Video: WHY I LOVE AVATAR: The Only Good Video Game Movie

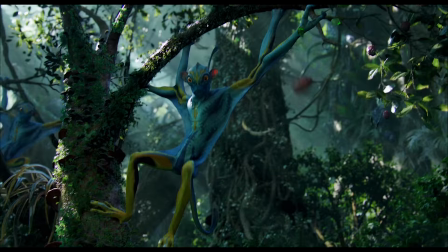Get out there and imagine insanely enormous trees, imagine lemurs with four arms and horses with six legs,
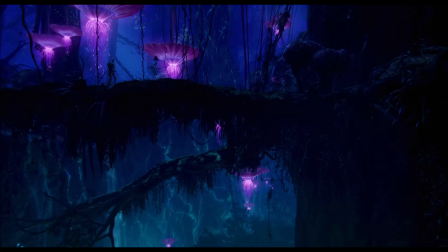imagine spiral shrubs that sink into the ground and lambent jellyfish lanterns floating through the canopy,
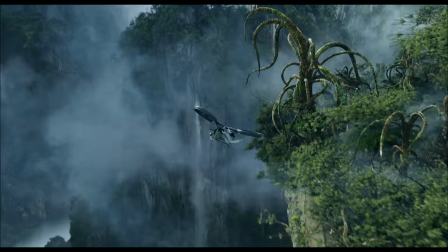imagine unusual animals and exotic environments,
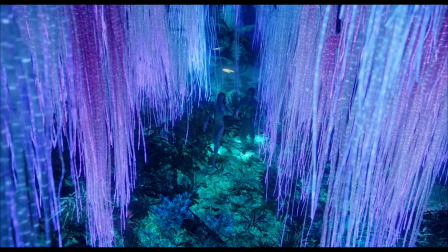ancient landmarks, strange cultures, new people and places and secrets, because that is the experience we arrived here for.
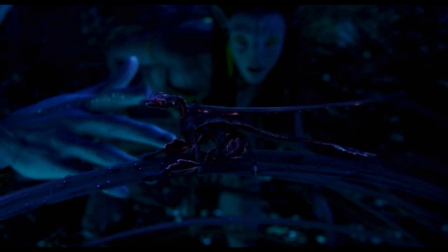Skepticism be damned, and oh shit, helicopter! Lizard.
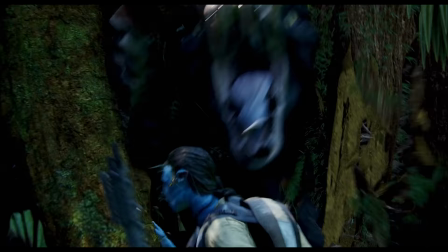Get out there and imagine a new world overflowing with the impossible, the alien,
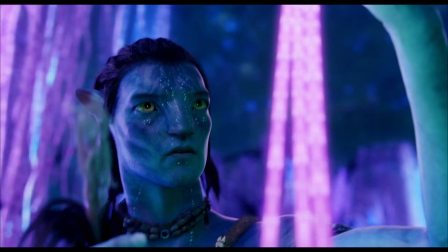the uncharted unknown, and then sell us that reality without seams for cynicism.
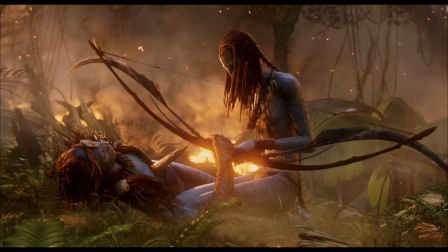Dream up something spiritual and honest and, well,
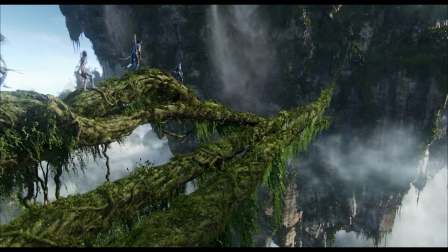strangely familiar, and then put in the work to make us believe it's all true.
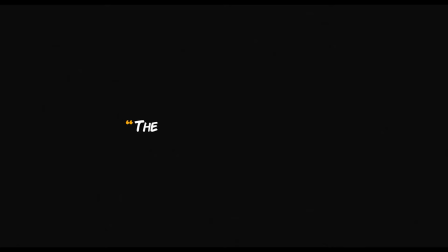Now, everyone knows Avatar is a technical achievement. No one walked out of this saying the effects were, okay.
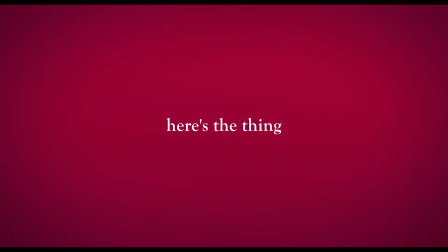Nah, that's the one element everyone was impressed by, but here's the thing.
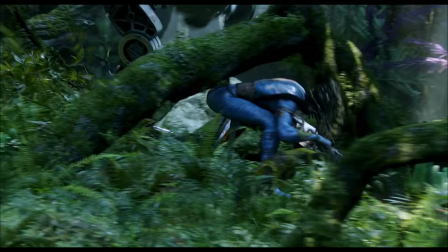Y'all aren't impressed enough for my liking, because a decade on, Avatar remains borderline unchallenged.
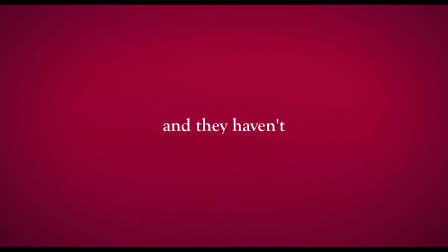I wanted to be so far out in front that nobody would ever catch us.
And they haven't.
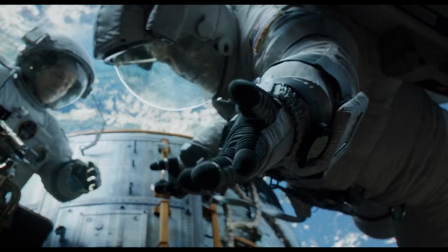There's maybe a handful of digital realities that have come for the title since.
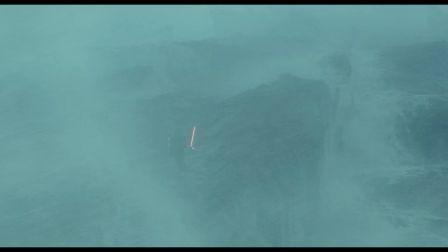Gravity, Dune, 2049, and this is the one zone where Star Wars doesn't ever miss.
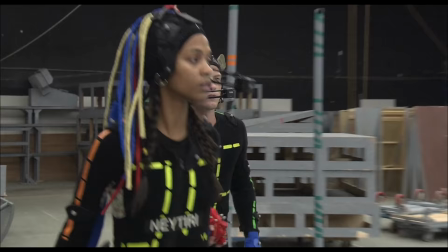The last two Apes movies maxed out the motion capture, but there hasn't been another project that goes all digital in every
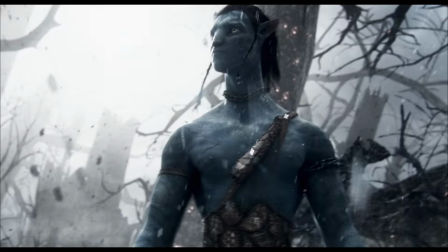element top to bottom like Avatar does for as long as Avatar does,
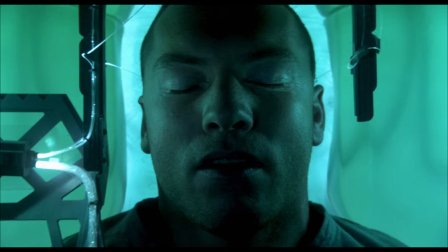in the scope Avatar does, and save my fave, with the intent Avatar has.
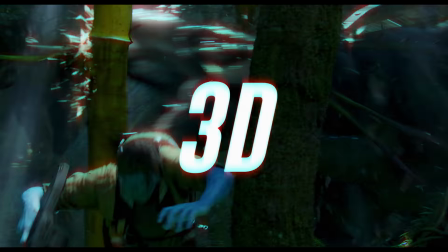To immerse you completely. Immersion is the key, which I guess makes 3D the lock.
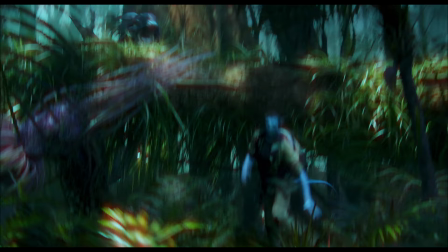Yeah, big analogy guy over here. Big 3D guy too, actually.
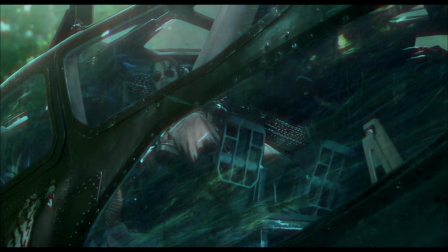That's not a joke.
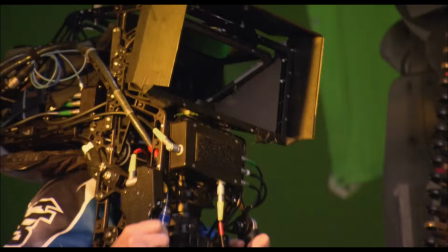3D in the right hands, in the hands of James Cameron and fusion camera system co-pioneer Vince Pace,
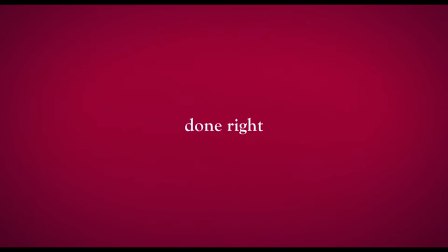is the ultimate tool for bringing us into a world entirely.
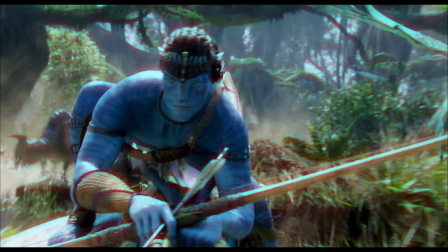Done right, done like Avatar, it removes the final cinematic seam. Separation between you and the screen.
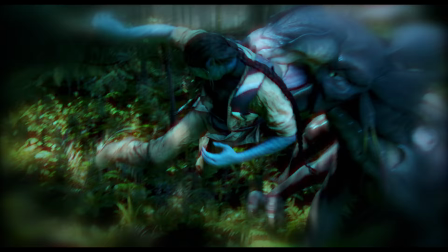Apex Level 3D neutralizes the perceivable periphery,
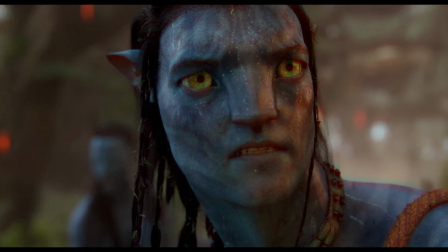letting the image spill beyond the bounds of that four-sided enclosure until it commands your entire field of view.
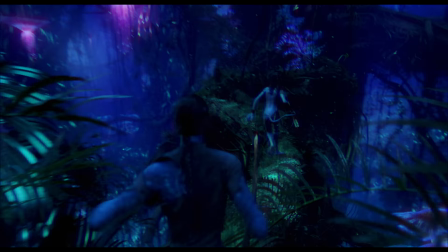That isn't really what happens, obviously, but that's what real deal 3D feels like.
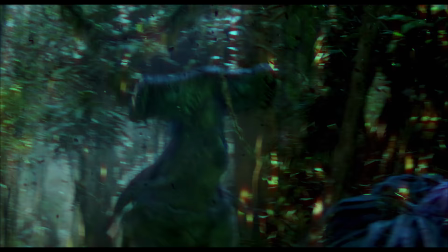It hones your focus and takes you closer to the image, further into that world than a conventional 2D image ever could.
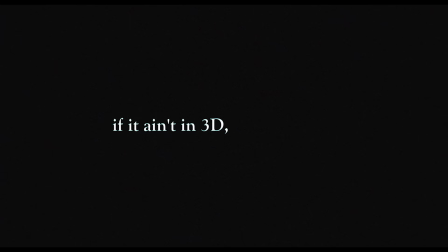That's why I say, if it ain't in 3D, it ain't Avatar.
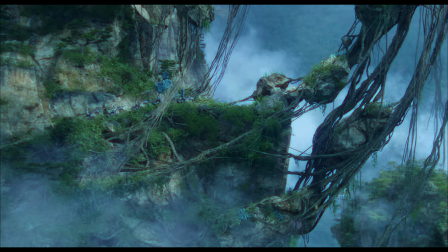This footage on screen right now, not Avatar. It's half of what Avatar is supposed to be at best.
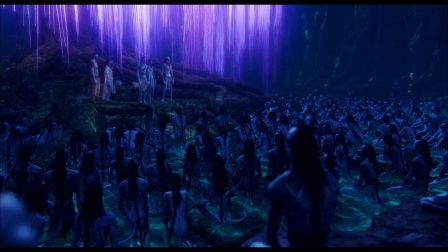It ain't Jim's intended Avatar experience, the full Avatar experience,
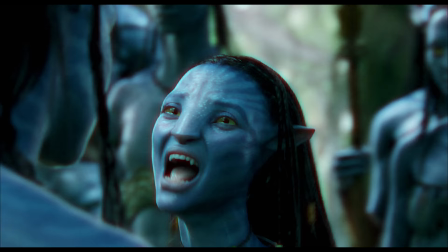unless you're seeing Zoe Saldana give the performance of a fucking lifetime 30 feet tall in three dimensions.
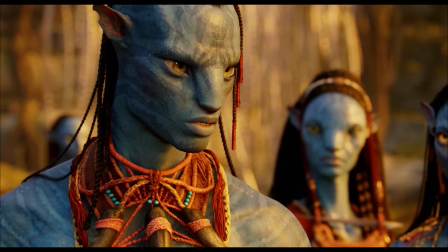Just like you not be your copy.
A face 30 feet tall in three dimensions feels like a face right in front of you.
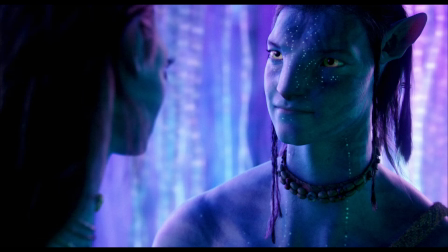That's a conversation I'm a part of, a journey I'm moving through.
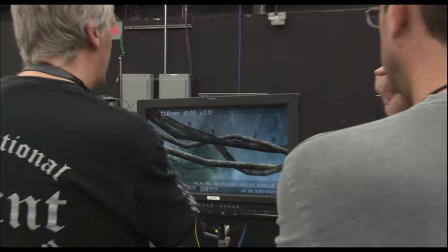This world might be entirely manufactured, completely synthetic,
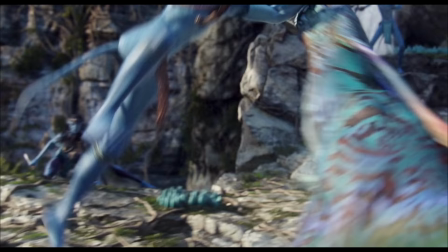but the way it's captured is so organic and alive.
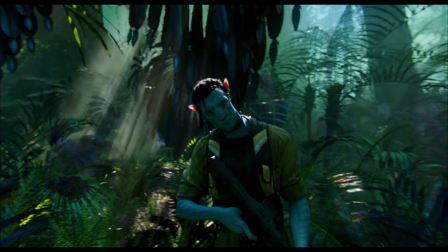It's a camera that's fully tactile, that feels like it's on the shoulder of a real operator.
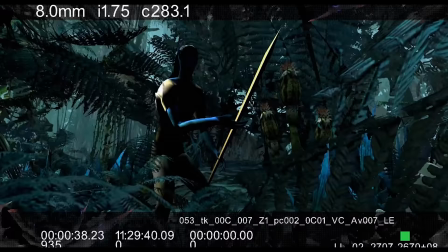Because it was. This whole thing doesn't work if the world is digital and the camera is digital too.
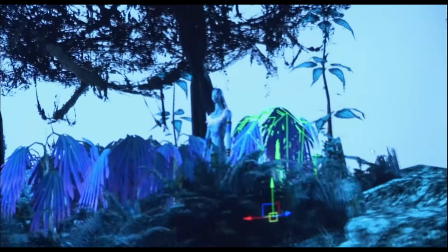That's too much artifice with zero grounding.